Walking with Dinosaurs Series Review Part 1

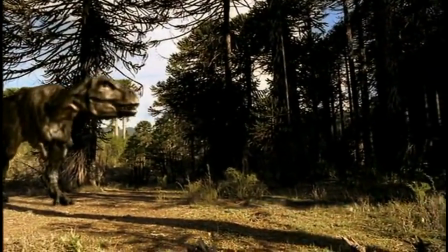[4:09]
I will go over the story, the animals featured, and do a brief scientific analysis for each episode.
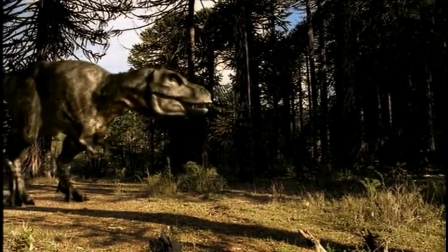[4:15]
Now, let's begin.
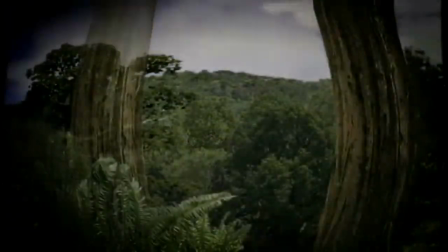[4:21]
The first episode, New Blood, takes us back in time first to the Cretaceous period and then the Jurassic period to give us a nice glimpse of what we'll see in future episodes,
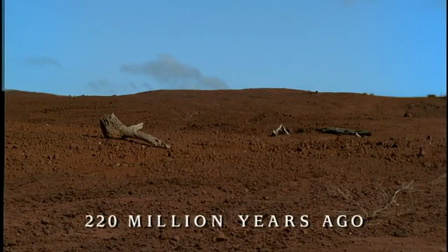[4:29]
before finally taking us to the main setting of the episode,
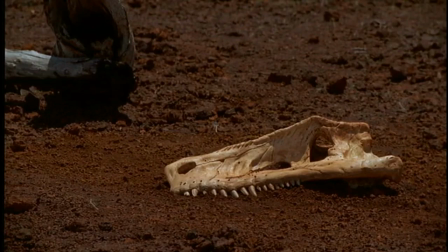[4:33]
the Late Triassic period, specifically 220 million years ago in what would later become North America,
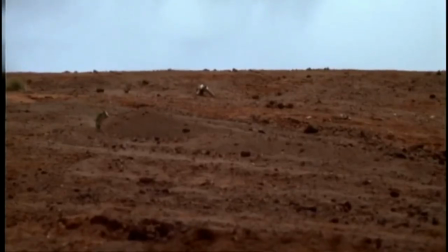[4:39]
but back then the only continent was one giant landmass called Pangaea.
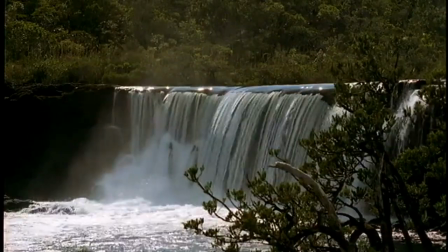[4:44]
The setting for this episode is really good, a gorgeous lush environment in the wet season and a harsh barren desert for the dry season,
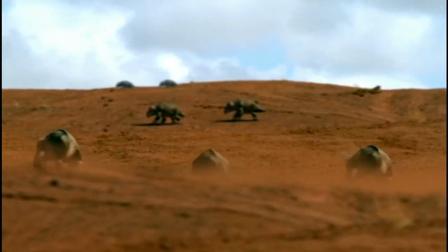[4:52]
both of which fitting the tone of the episode at the time. There are 4 main animals in the episode that we follow.
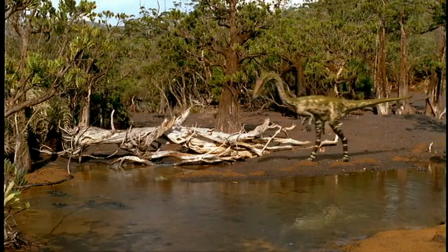[4:59]
Coelophysis, a small early theropod dinosaur that was very slim and agile, and the main focus of the episode.
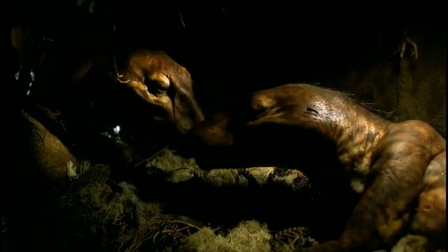[5:06]
A family of synapsids called cynodonts, a transitional form between reptiles and mammals.
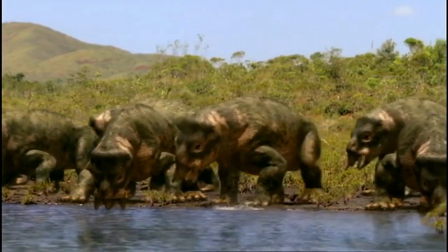[5:11]
Placerius, a heavy, lumbering species of dicynodont, a more ancient synapsid that made up the majority of the population after the Permian extinction.
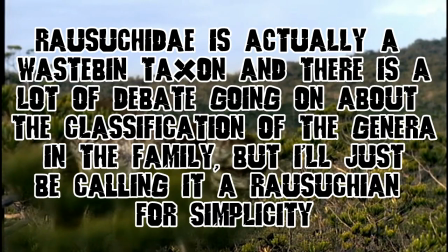[5:20]
And Postosuchus, a Rauisuchian, a group of archosaurs related to dinosaurs,
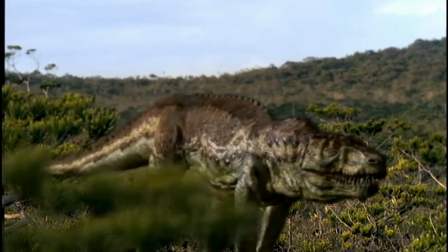[5:26]
which are also archosaurs, and the largest carnivore on Earth at the time.
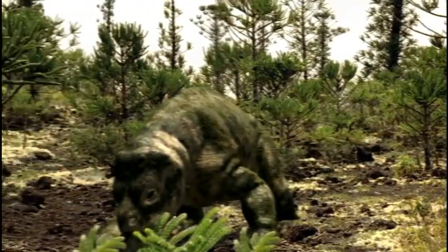[5:31]
It starts at the end of the wet season with only one Coelophysis in the beginning,
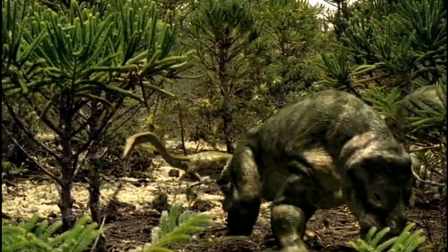[5:35]
a large herd of Placerius thriving by the river, and the Cynodont family living peacefully in their burrow.
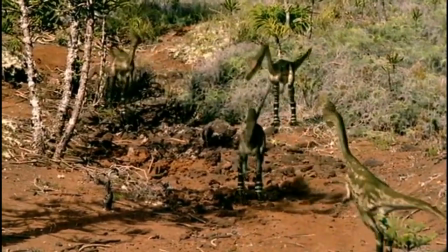[5:41]
But as the episode progresses, we see more and more Coelophysis, giving the impression that their populations are rising.
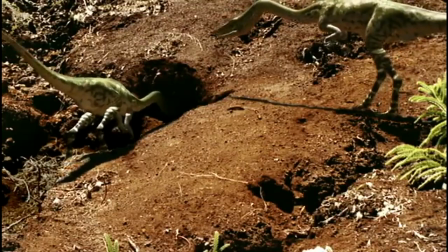[5:47]
As they multiply, they start competing for food and forcing the Cynodont family into the shadows, basically trapping them in their own burrow.
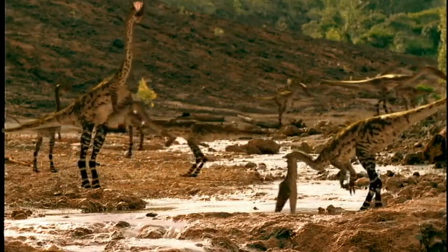[5:55]
They also adapt much better to the dry season, which goes on for longer than usual,
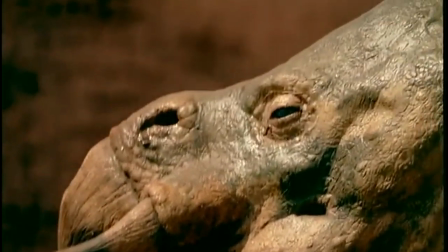[6:00]
than the Placerius, which are seen less and less as the episode progresses.
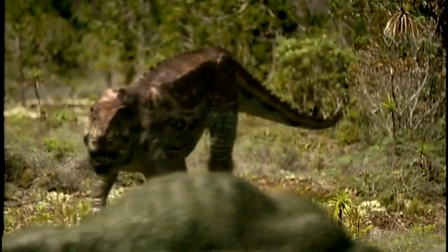[6:04]
Meanwhile, a female Postosuchus is first seen successfully hunting and killing a Placerius, establishing it as the powerful top predator.
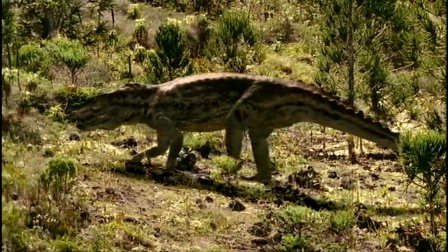[6:12]
However, she later receives a leg wound that heavily cripples her, weakening her and preventing her from hunting.
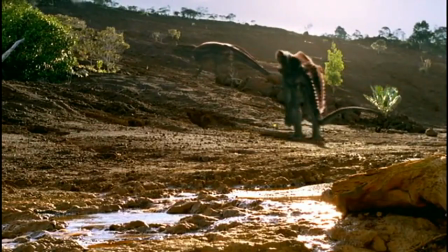[6:19]
She loses her territory to another stronger Postosuchus and is eventually
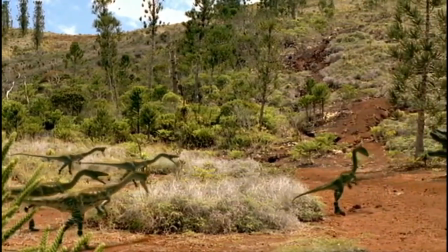[6:24]
eaten alive by a large group of Coelophysis after losing the use of her back legs.
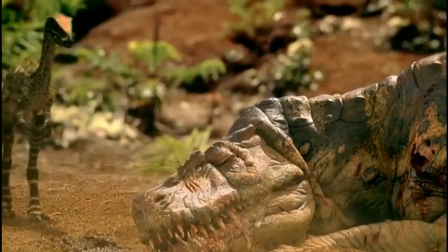[6:28]
This is actually a quite powerful scene, seeing the mighty top predator being eaten alive by the smaller dinosaurs,
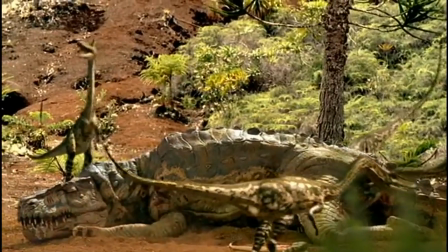[6:35]
and is the first example of this entire series' recurring theme that no matter how powerful,
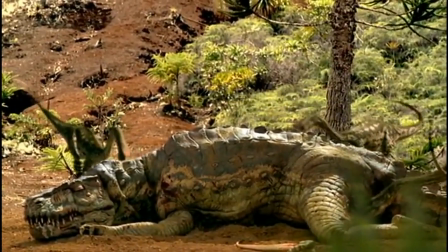[6:40]
mighty, and invincible something may seem, their reign will not last forever.
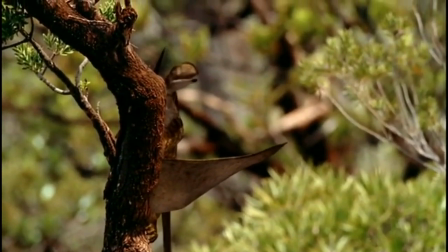[6:45]
In addition, we briefly see a small Triassic pterosaur called Dinosaurs hunting down a fly,
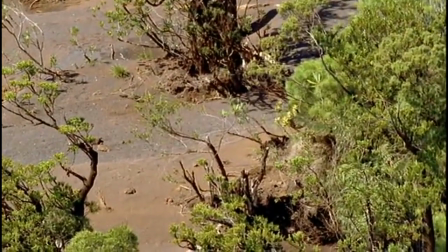[6:51]
foreshadowing the dominance of pterosaurs in the Mesozoic skies.
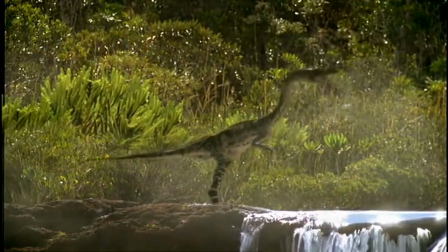[6:55]
Once the rains finally come, the Coelophysis have survived, the Cynodonts continue to live in the shadows of the larger dinosaurs,
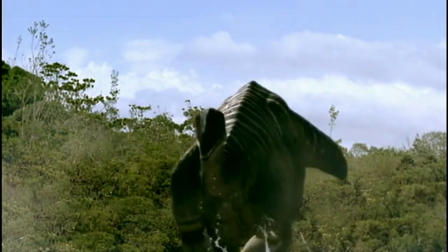[7:02]
and a large herd of basal sauropods called Plateosaurus arrive, all foreshadowing the age of the dinosaurs after the upcoming Triassic extinction,
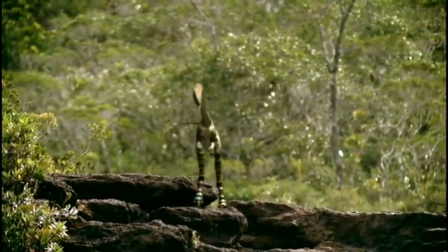[7:10]
which took place 201 million years ago, even literally saying, "This is the shape of things to come."
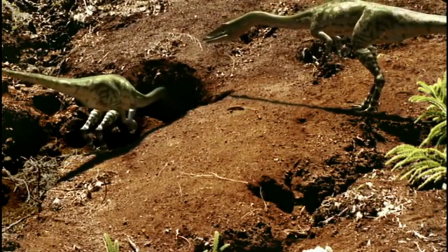[7:17]
It makes for an interesting, intense plot that will leave you at the edge of your seat with some nail-biting, suspenseful moments.
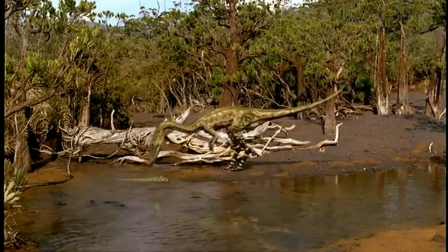[7:23]
There are some pretty shocking scenes, and it actually makes you sympathize with all the animals, despite all of them being in fierce competition with one another.
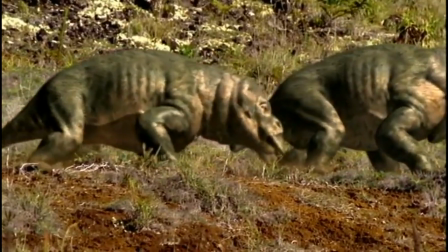[7:31]
On the scientific side of things, there are some problems to be found here, though most of them have a viable explanation.
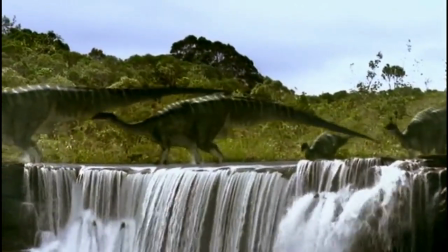[7:38]
Plateosaurus actually came from Europe, not North America, where the program takes place.
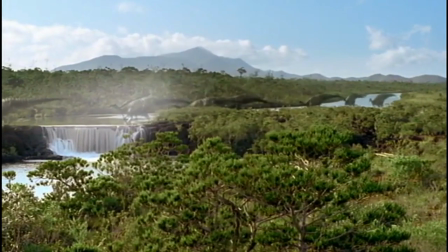[7:43]
Even though this was when all the continents were joined together, an animal herd traveling that far of a distance would be quite a bit of a stretch.
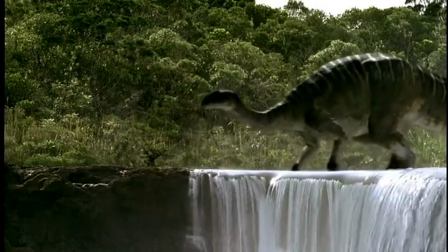[7:51]
Furthermore, though it was accurate for its time, it's now known that Plateosaurus and other basal sauropodomorphs weren't quadrupeds,
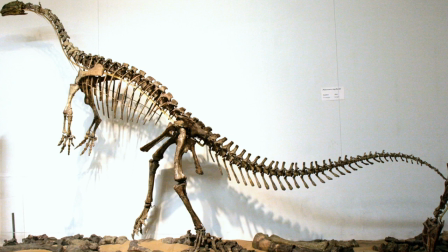[7:58]
but instead were completely bipedal, as they couldn't pronate their hands.
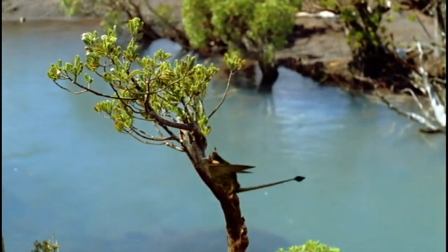[8:02]
Dinosaurs also has only been found in Europe, though it's more likely for it to have traveled to North America occasionally due to being able to fly.
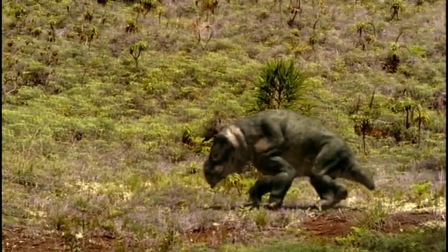[8:10]
The depiction of Dicynodonts and Rauisuchians as having the top speed of a turtle pace is outdated.